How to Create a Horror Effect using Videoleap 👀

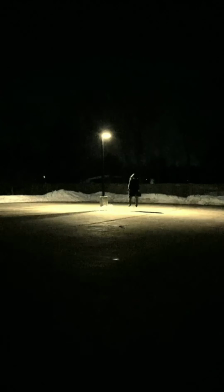Here's how I created a horror movie scene using Videoleap's powerful editing tools. It's actually really easy. First, I secured my phone to a tripod and then walked over to the first position I wanted to appear in. I then jumped in place multiple times. I then moved to the left to the next position and jumped again.
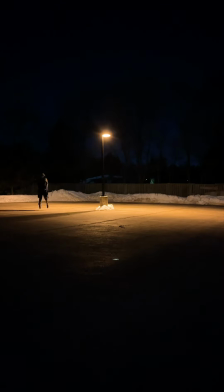I kept moving in the direction I wanted to look like I was floating in and jumping at each new position.
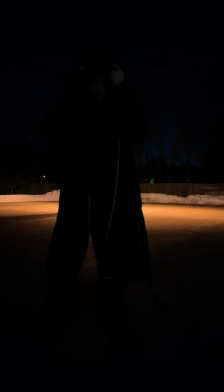Finally, I came very close to the camera, which later would be cut to abruptly to create a sort of jump scare.
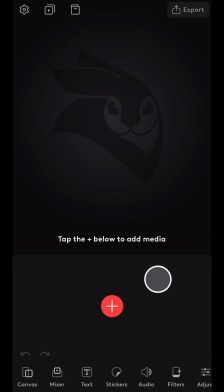Then I opened the Videoleap app and brought the clip into a new project. First I split off a few seconds at the beginning, where the frame was empty.
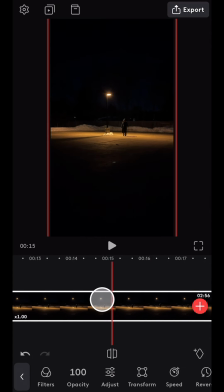Then I tracked to the point where I appear in the frame and split the clip again, discarding the part in between. Next I cut to the first point where I'm in mid-jump, and made a cut, and then made another cut right before I begin to come back down.
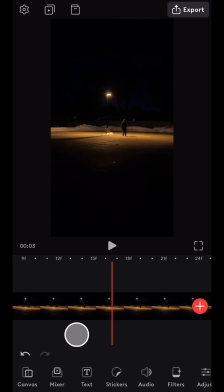I repeated making these cuts at every jump.
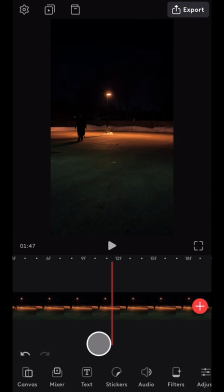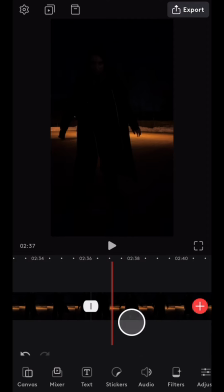And finally, the last cut was when I came very close up to the camera. I then tracked back through the sequence, deleting the clips in between the jumps.
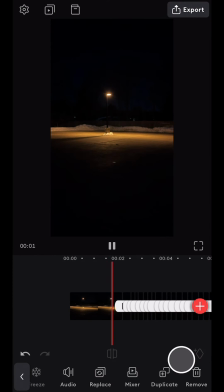And here's what it looks like so far.
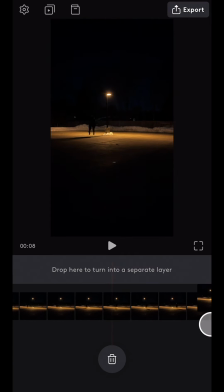Finally, I duplicated the first clip of the empty frame and dragged it to the end of the sequence to create a seamless loop.
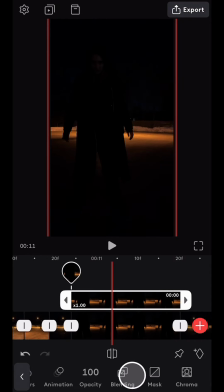Next, I navigated to the close-up clip, duplicated it, and then brought it up to the mixer layer, exactly above the same clip below.
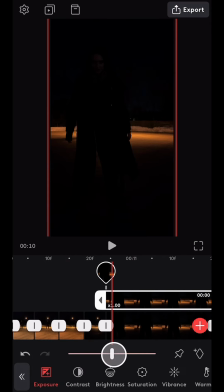I then navigated to adjustments and increased the exposure and brightness to bring out the shape of the face. I then navigated to mask and applied an inverted circular mask over my face area.
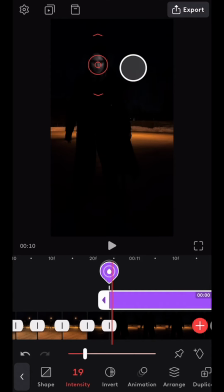Finally, I softened the effect with a defocus layer over the same area as the mask. I then exported the sequence and opened the exporter clip into a new project.
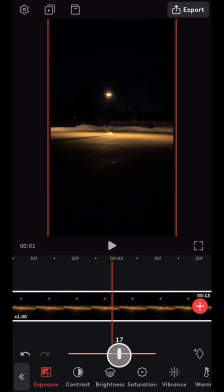I selected the clip and navigated to adjustments. I raised the exposure and the brightness and then decreased the saturation.
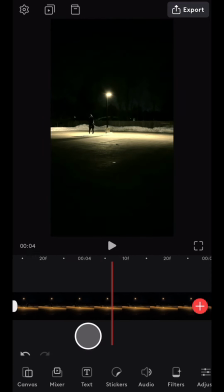I also added a slight green tint. I then split the clip at the beginning and the end of the floating section and then increased the speed.
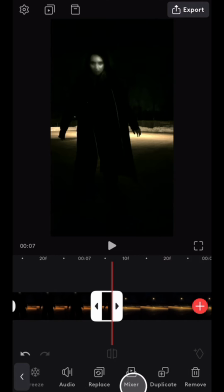Then to make the figure look like it was disappearing and reappearing at the end, I split a very small portion of the close-up clip and duplicated it 2 extra times.
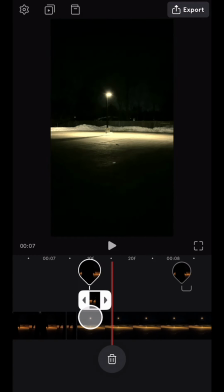I brought these duplicates up to the mixer layer and spaced them over top of the empty frame at the end.
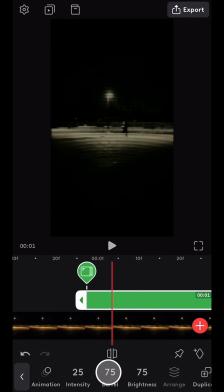Next I navigated to glitch and chose the CRT effect. I decreased the barrel to 0 and increased the brightness to 100.
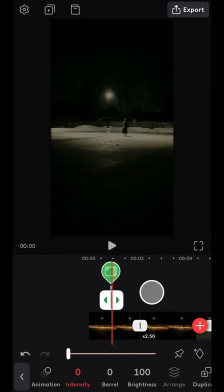I then trimmed the layer down to less than a second and positioned it at the point between the first empty frame and when the figure first appears.
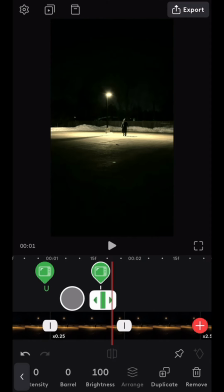I then duplicated the CRT layer repeatedly, placing it at any points where there were abrupt cuts.
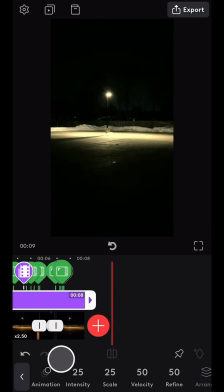Finally, I added a film grain effect over the entire sequence to tie everything together.
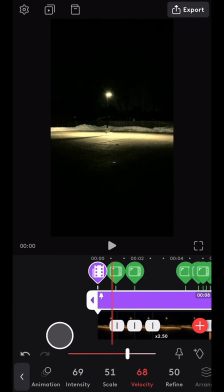And here's the final result.